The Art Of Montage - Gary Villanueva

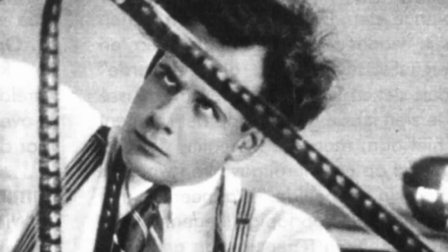(0:14)
Sergei Eisenstein was a Russian filmmaker that pioneered the theory of montage.
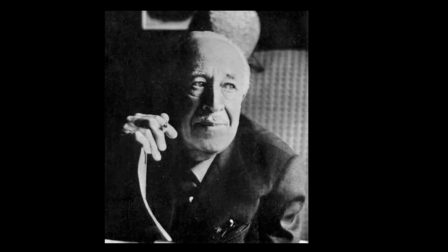(0:19)
Eisenstein followed the theories of Lev Kuleshov who proved that the order at which images are presented affects the viewer's interpretation of them.
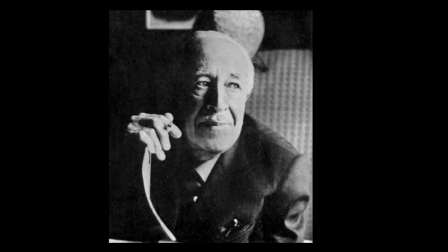(0:27)
This is called the Kuleshov effect. Kuleshov showed audiences images of a man with a blank expression, followed by images of a soup,
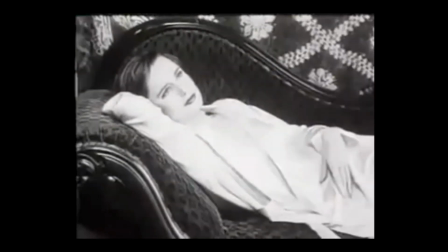(0:35)
a dead girl, and a woman, all soliciting a different interpretation of the man.
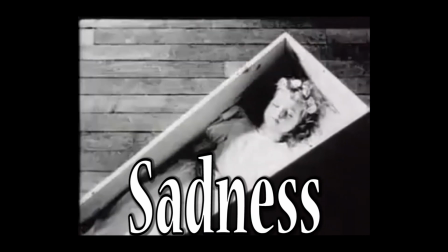(0:40)
The soup showed hunger, the dead girl showed sadness, and the woman lust.
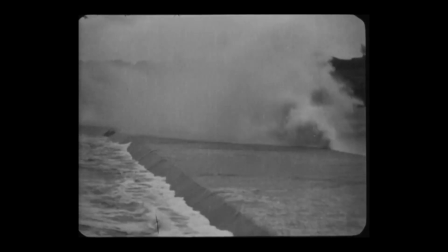(0:46)
Eisenstein took the idea of multiple images or pieces combining into a more complex idea
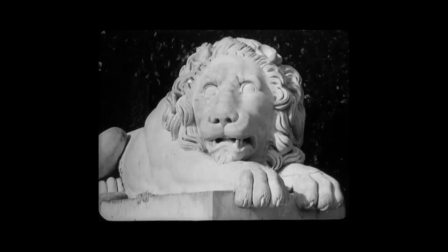(0:51)
and applied them to create a masterpiece in 1925's Battleship Potemkin.
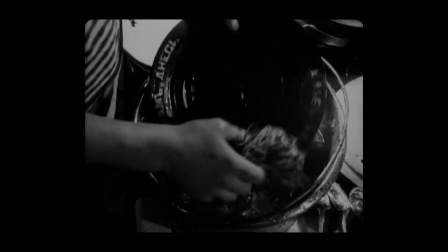(0:58)
In Battleship Potemkin, the film is filled with clever and powerful uses of the montage theory.
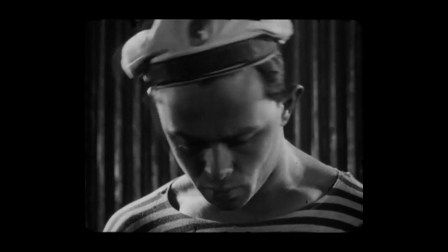(1:03)
One good example of this occurs in the scene where the sailor smashes the plate.
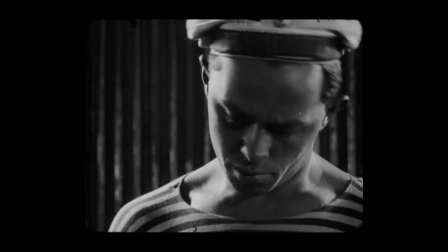(1:07)
The scene cuts between shots of the sailor's face and the dish as he reads the words on the plate and realizes what he's reading.
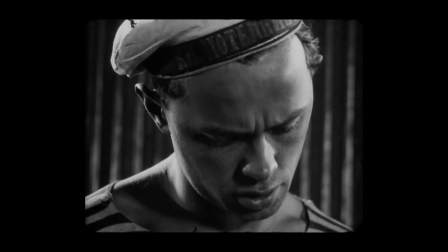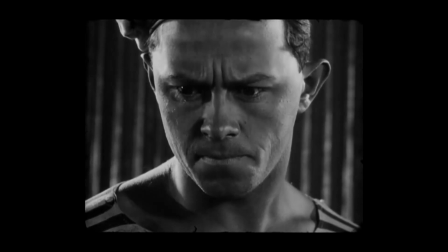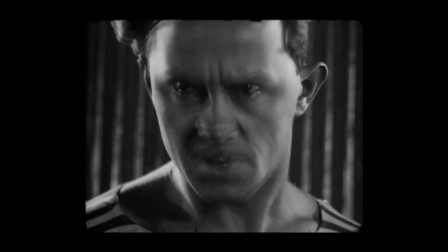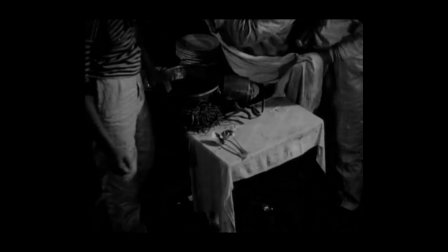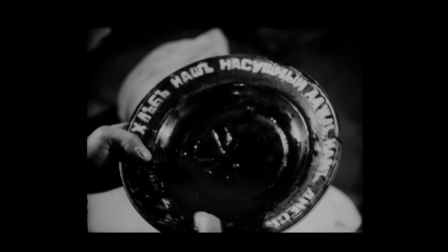(1:39)
Once the sailor smashes the plate, the flow of time is interrupted with multiple cuts. Normally, film edits are done with the purpose of maintaining continuity.
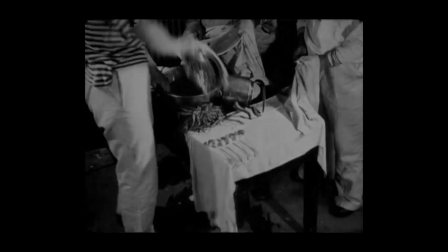(1:48)
However, in this shot, the use of multiple rapid cuts serves to emphasize the anger behind the sailor's actions.
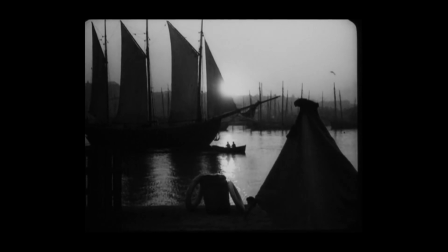(1:54)
Another great example of the montage theory can be seen in Part 3, where the leader of the rebellion, Van Kulinchuk, is put to rest at the Odessa harbor.
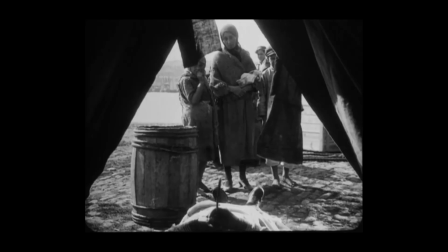(2:02)
This scene is intercut with shots of mourning faces and a sun setting over the harbor. These individual shots don't mean much, but when combined and ordered together, they serve to emphasize the sadness of the scene and the mourning of the heroic sailor.
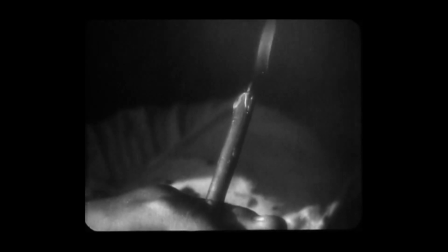(2:16)
When putting together these shots, they deliver a greater message than they ever could individually.
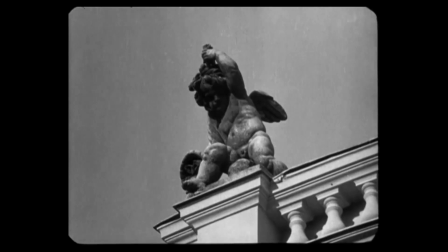(2:22)
This is the essence of montage, forming a greater whole from individual pieces to deliver a powerful message.
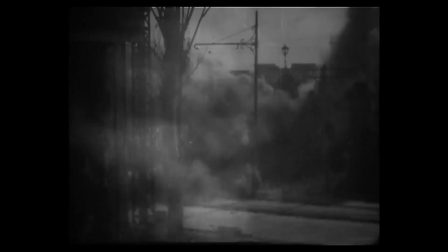(2:29)
Shots of a lion waking up don't mean much individually, but when put together, they represent people waking up and rising against their oppressors.
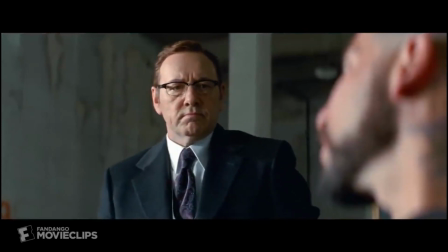(2:37)
It is important to differentiate true montage from simple editing, as all montage contains edits and not all editing is necessarily montage.
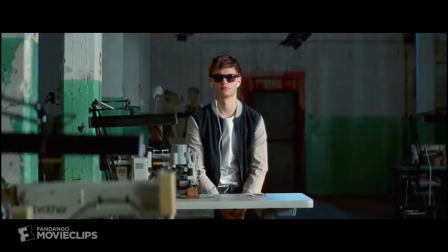(2:45)
If an edit in a scene cuts to a shot at a different angle to simply add context to the scene, that is not montage.
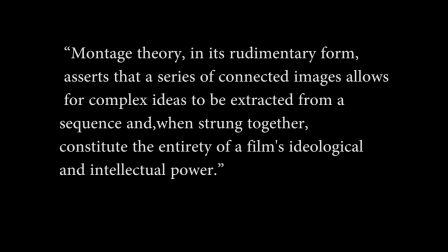(2:52)
According to Eisenstein, montage theory, in its rudimentary form, asserts that a series of connected images allow for complex ideas to be extracted from a sequence, and, when strung together, constitute entirety of the film's ideological and intellectual power.
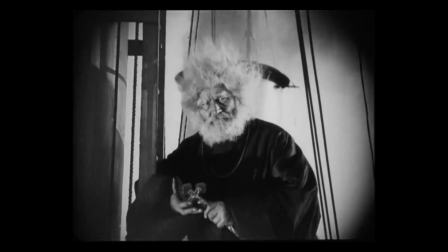(3:08)
Montage is about combining in pieces into a more complex idea.
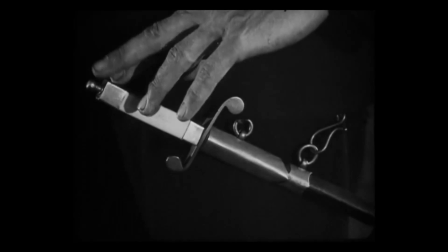(3:13)
Another use of montage can be seen in the iconic Odessa step scene.
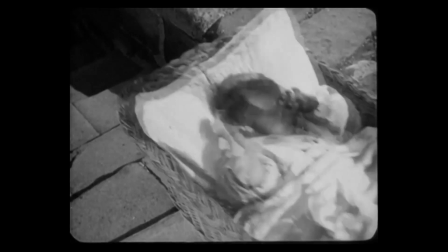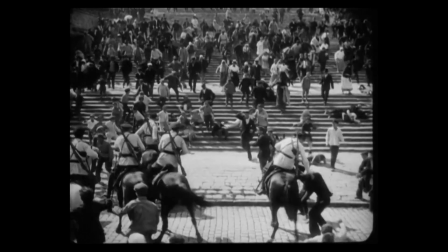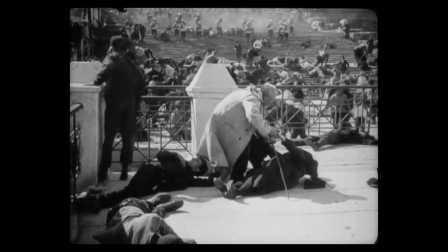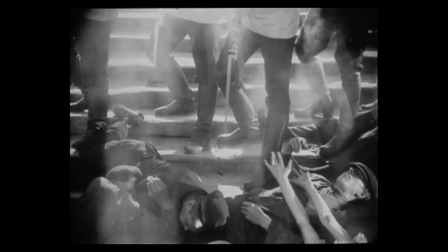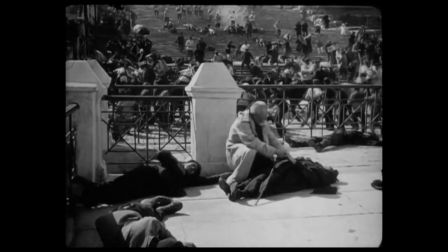(4:00)
In this scene, a method of montage shown is known as rhythmic montage,
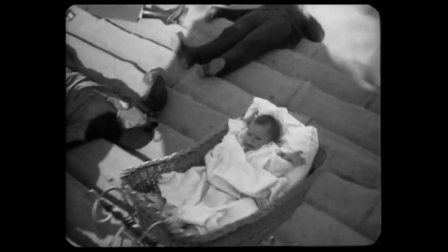(4:05)
where the cuts between shots are matched with the context of what's happening on screen.
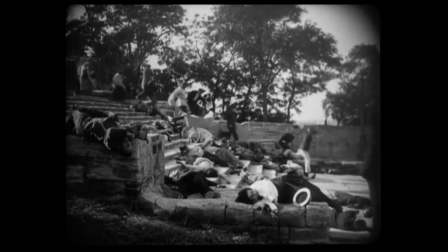(4:10)
In this scene, there are cuts being made between shots to emphasize the panic and chaos of the scene.
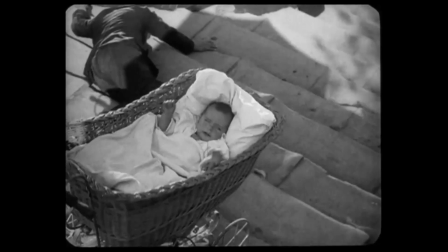(4:16)
The shots seem to be following a sort of rhythm.